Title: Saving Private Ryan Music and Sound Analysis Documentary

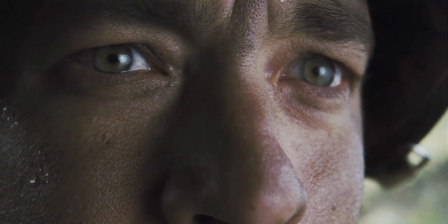In this sequence, we see Captain Miller looking up and down the beach at all the fallen soldiers.
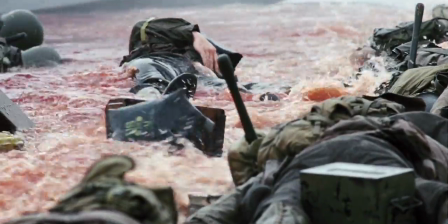This scene introduces music to evoke emotion from the audience.
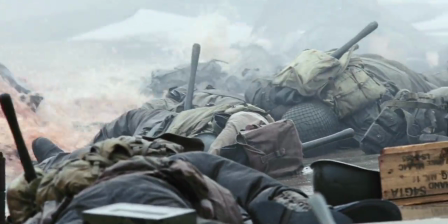Music combines with the images to connote the scale of the battle and how many soldiers lost their life on that day.
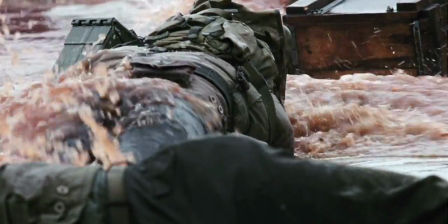Whereas the previous sequence did not use music to heighten the realism,
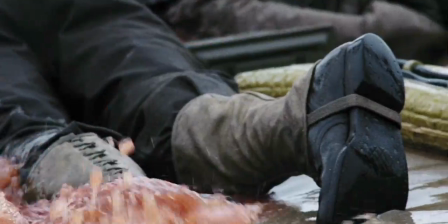this sequence uses music to establish just how tragic D-Day was.
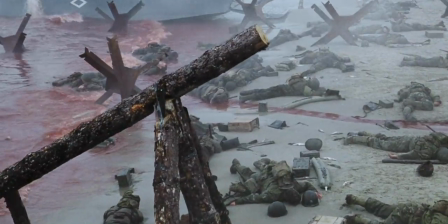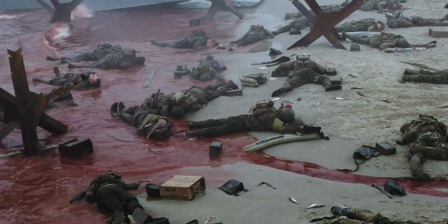And if we remove the music, we can see that the image on screen does not quite have the same impact as it does with music.
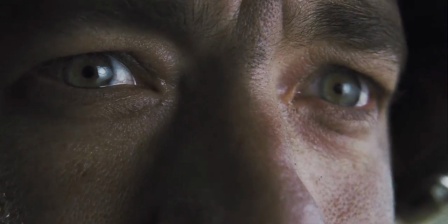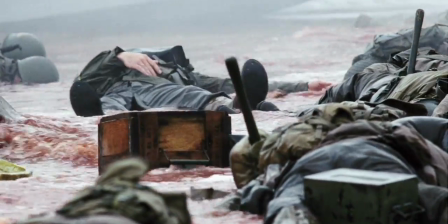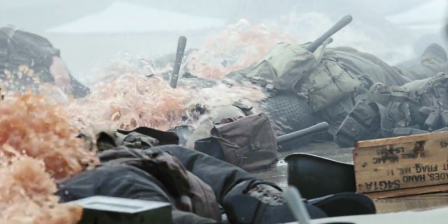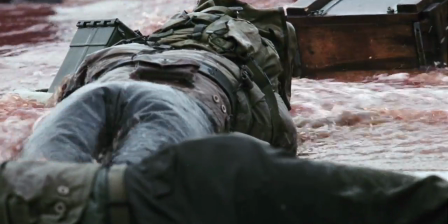In the previous sequence, it is the sounds that drive the narrative and create the impact,
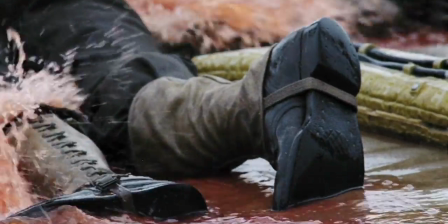but here it is the music, and as can be seen, it does not work as well without it,
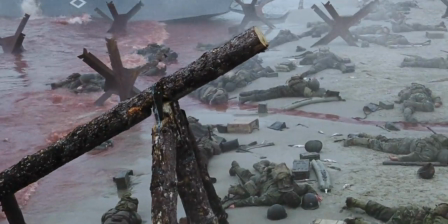because just the sound of the sea isn't strong enough on its own to evoke the emotion.
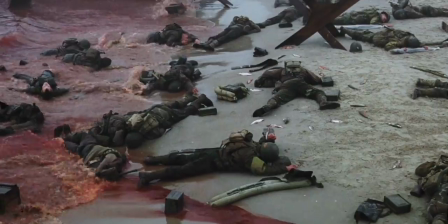The film builds up tension in the battle scenes through handheld camera work and realistic sound effects without using any music.
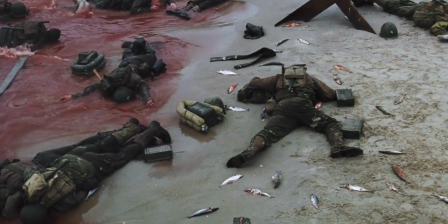The tension is then relieved through music in the aftermath of each battle.
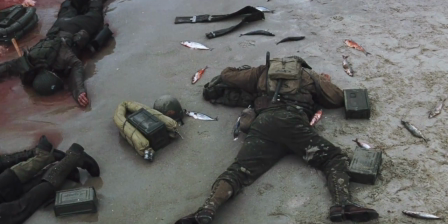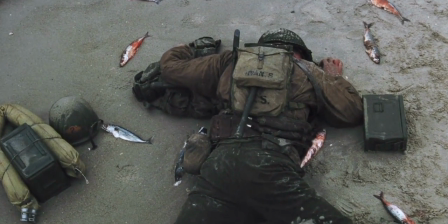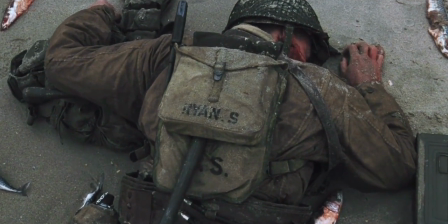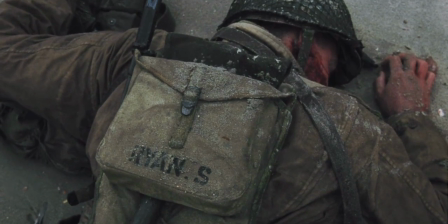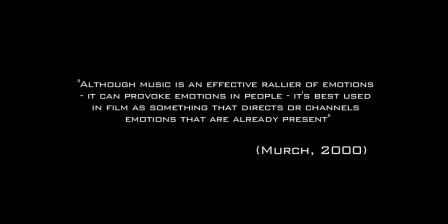In an interview with Michael Jarrett, Walter Murch said that although music is an effective rallier of emotions, it's best used in film as something that directs or channels emotions that are already present.
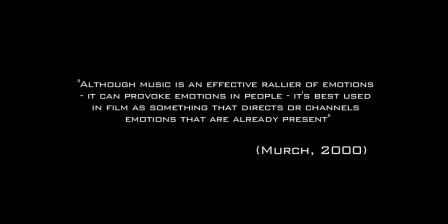Saving Private Ryan conforms to this theory because it does not introduce music until the emotion, in this case tension, is built up. Now let's look at the use of sound effects and surround sound. Stephen shot at one great moment where the camera rises above the water and sinks below, and the soldiers are underwater, we're above water, and the shifting of perspective back and forth.
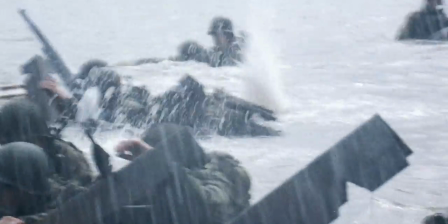Above water, the battle is chaos. It's cacophony. Underwater, it goes completely away. It's a cocoon. It's safe. And then into that scene come bullets, and then the soldiers are killed.
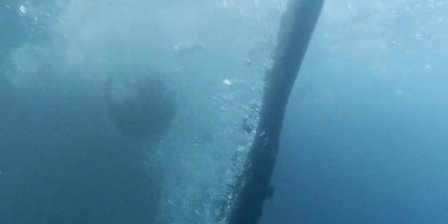When the troops exit the landing craft, many of them dive underwater to escape the chaos on the surface.
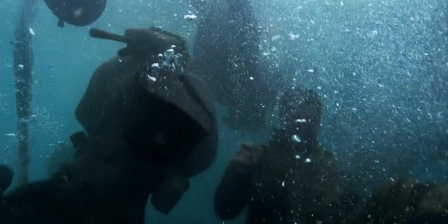The sound cuts out almost completely, leading the audience into a false sense of security.
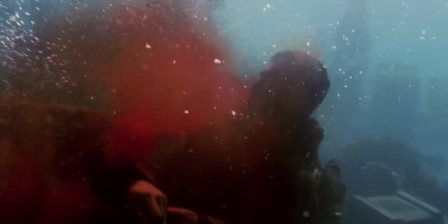Bullets then pierce through the water, and the audience become aware that nowhere was safe.
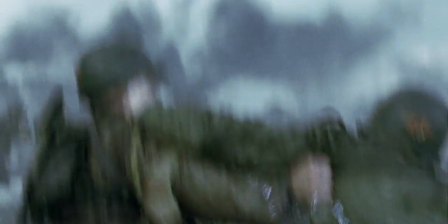As the camera bobs up and down under the water, the audience are gradually forced back into the full chaos of the battle.
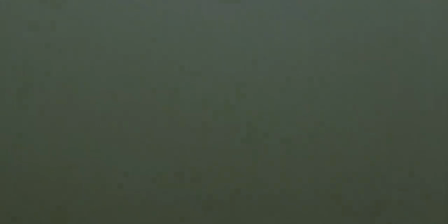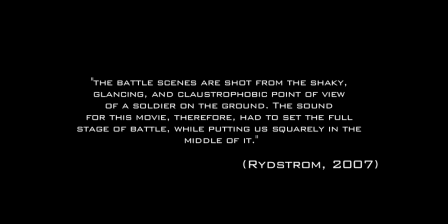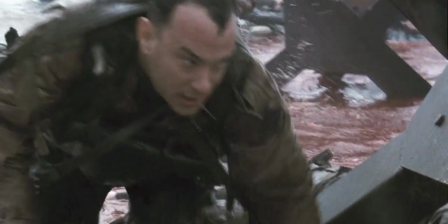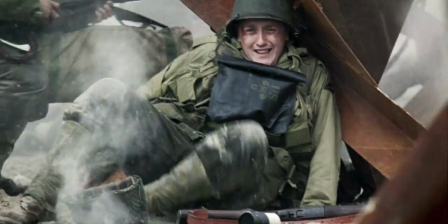Further into the Omaha Beach scene, Tom Hanks's character, Captain John Miller,
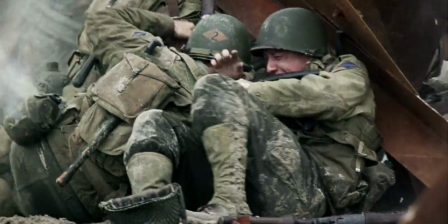becomes shell-shocked, which is evident purely through the scene's use of sound.
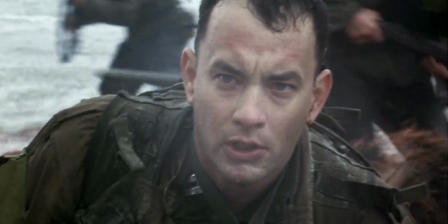The sound becomes very quiet and muffled and almost muted out completely.